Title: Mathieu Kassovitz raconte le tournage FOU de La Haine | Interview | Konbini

est toujours là aujourd'hui, c'est pas parce que je suis génial, c'est parce que la cohésion de l'ensemble des gens était parfaite. Et on était là tous les jours sur le tournage, tout le monde savait qu'on faisait un film exceptionnel.
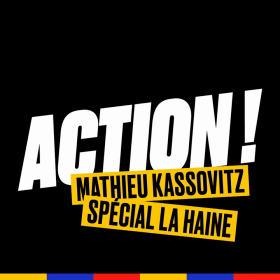Je suis fier de toutes les scènes, mais chaque fois je les regarde, je suis comme ça. Parce qu'il y a tout le temps un truc qui déconne. Je sais, la caméra va pas assez loin, le point, le mec ne joue pas assez bien, le mec derrière, il y a un truc qui est là, donc c'est très très difficile de regarder. Puis surtout maintenant avec le 4K, j'ai vu des défauts dans les plans que je n'avais pas vus en pellicule.
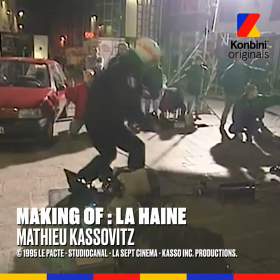[0:36]
Comme là, il y a une vitrine qui doit exploser, un mec il doit passer à travers une vitrine, mais le problème c'est que ça ne se fait pas comme ça, c'est pas quelqu'un qui se jette à travers une vitrine,
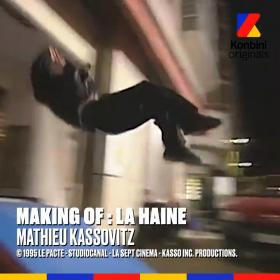[0:43]
c'est un déclencheur à son pied pour qu'il puisse partir avec un vérin à 5 mètres derrière,
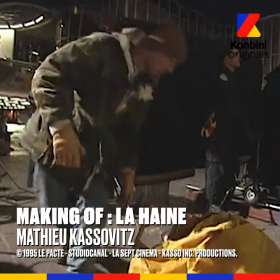[0:49]
et il faut que la vitrine explose juste une fraction de seconde avant pour qu'il puisse passer,
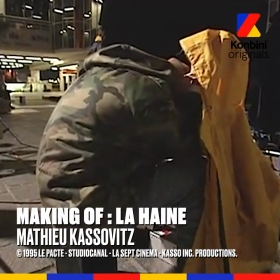[0:54]
Donc c'est deux effets spéciaux. Si la vitrine explose d'un fraction de seconde après, lui, il s'étale. Trois semaines avant le tournage, mon producteur Christophe Rossignon est venu me voir et m'a dit « On n'a pas assez de sous, on a des gens qui nous ont dit non, donc on n'a pas assez de sous pour faire le film comme tu veux,
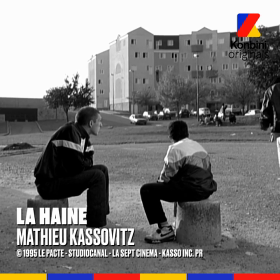[1:12]
il faut qu'on économise de l'argent. » Et je leur ai dit « Mettons tout l'argent qu'on a sur la banlieue, sur la cité,
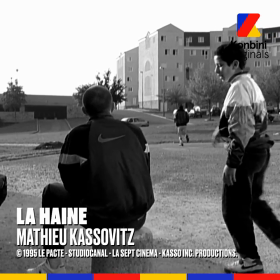[1:17]
pour que je puisse avoir mes hélicoptères, ma caméra, ma grue, mon steady cam et tout ce qu'on va faire à Paris, on va le tourner caméra cachée, donc ça veut dire longue focale, micro cachée, toute petite équipe et j'ai dit on prend une camionnette et on met le matériel dans une camionnette, tout ce qui ne rentre pas dans la camionnette, j'en ai pas besoin. Ça m'a obligé à tourner toute la cité d'une manière très large et intégrer les personnages dans le décor et par contre Paris,
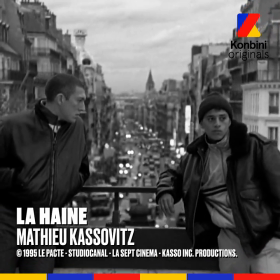[1:44]
de m'obliger de tourner en longue focale, ce qui fait que je décroche les personnages du décor qui est flou
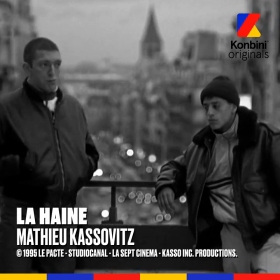[1:50]
et m'empêche d'avoir des problèmes, d'être obligé de bloquer les rues ou de trucs comme ça. Donc en fait, tu te sers des problèmes pour en faire des qualités. La scène du commissariat, quand il les tape, c'est un peu plus parce que la caméra est fixe et que je leur ai dit qu'ils avaient un thème et le thème c'était surtout de... Je vous l'ai laissé faire, quoi. C'est vraiment l'histoire de mettre les comédiens face à face et de dire, vas-y, mets-toi dans la peau d'un flic.
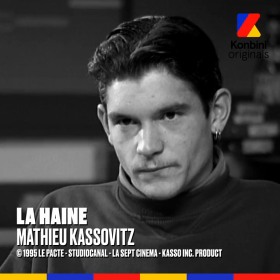[2:18]
Et surtout, j'avais cette vision du jeune flic qui regarde et qui va devenir comme eux plus tard.
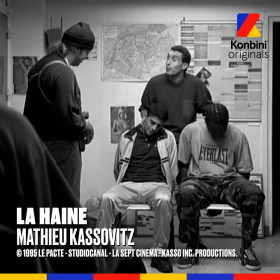[2:23] Parce que tu sais que dans deux heures, ils sont peut-être sortis, ces deux-là. Enfin, profitez, parce que... Hein ?
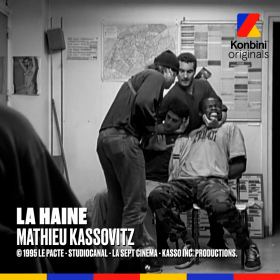[2:28] On se confite, hein ? Tiens, tiens, tiens, tiens. Non, non, non, juste comme ça, regarde, comme ça.
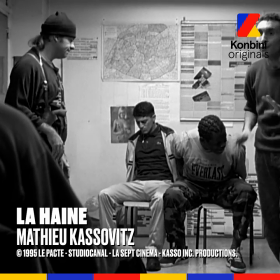[2:37] Attends, tu t'arrêtes jusqu'à ce qu'il faut, surtout faut contrôler, tu vois.
Mais ça par exemple, je crois qu'on en a fait une dizaine de prises. T'obtiens pas les choses comme ça la première fois, ou alors tu l'obtiens la première fois mais tu le sais plus tard. Quand t'as raté les 9 autres, tu dis en fait la première était pas mal. Filmer en noir et blanc c'est plus difficile à vendre, donc tu es obligé de filmer sur support couleur en sachant que tu vas le sortir en noir et blanc plus tard. Si le film n'était pas en succès au cinéma, il sortirait en haute couleur à la télévision. Par contre, j'ai tout fait pour qu'en couleur il soit horrible. Le costume de Saïd qui est un survêtement tacchini doré, qui n'existe pas dans la nature, on l'a fait fabriquer, parce que personne ne porte un truc doré. Aujourd'hui encore, un petit peu, mais à l'époque tu faisais ça dans la rue, les mecs ils te tiraient dessus, tu vois. Donc on s'est dit, au moins là on pourra pas être en couleur.
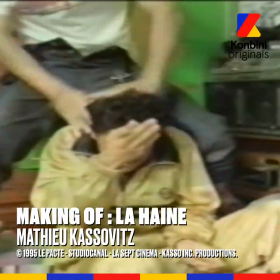[3:30] Arrête Vince, putain, hein ! Vince, dégage, arrête ! Mais qu'est-ce que t'as là toi ?
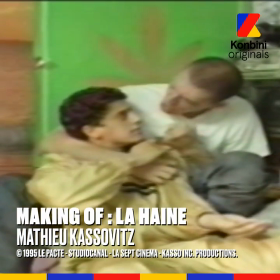[3:35] Arrête ! Dégage, putain, y'a moi ! J'arrête ! Moi, je suis le dernier des combattants de la liberté dans le système pourri !
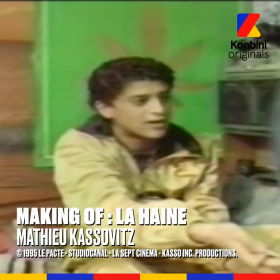[3:41] Ok ? Vas-y, vas-y, vas-y, dégage, vas-y, dégage !
En 1995, aller tourner dans une cité, c'était quelque chose de compliqué parce que les gens des quartiers n'avaient aucune confiance dans les médias.
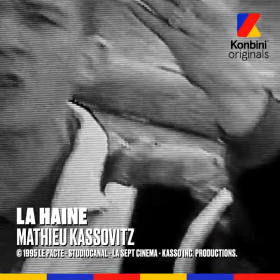[3:54]
Les médias étaient très partie prenante et très insultants. Donc, chaque fois qu'ils voyaient arriver un journaliste avec une caméra, ça pouvait se terminer à jet de pierre.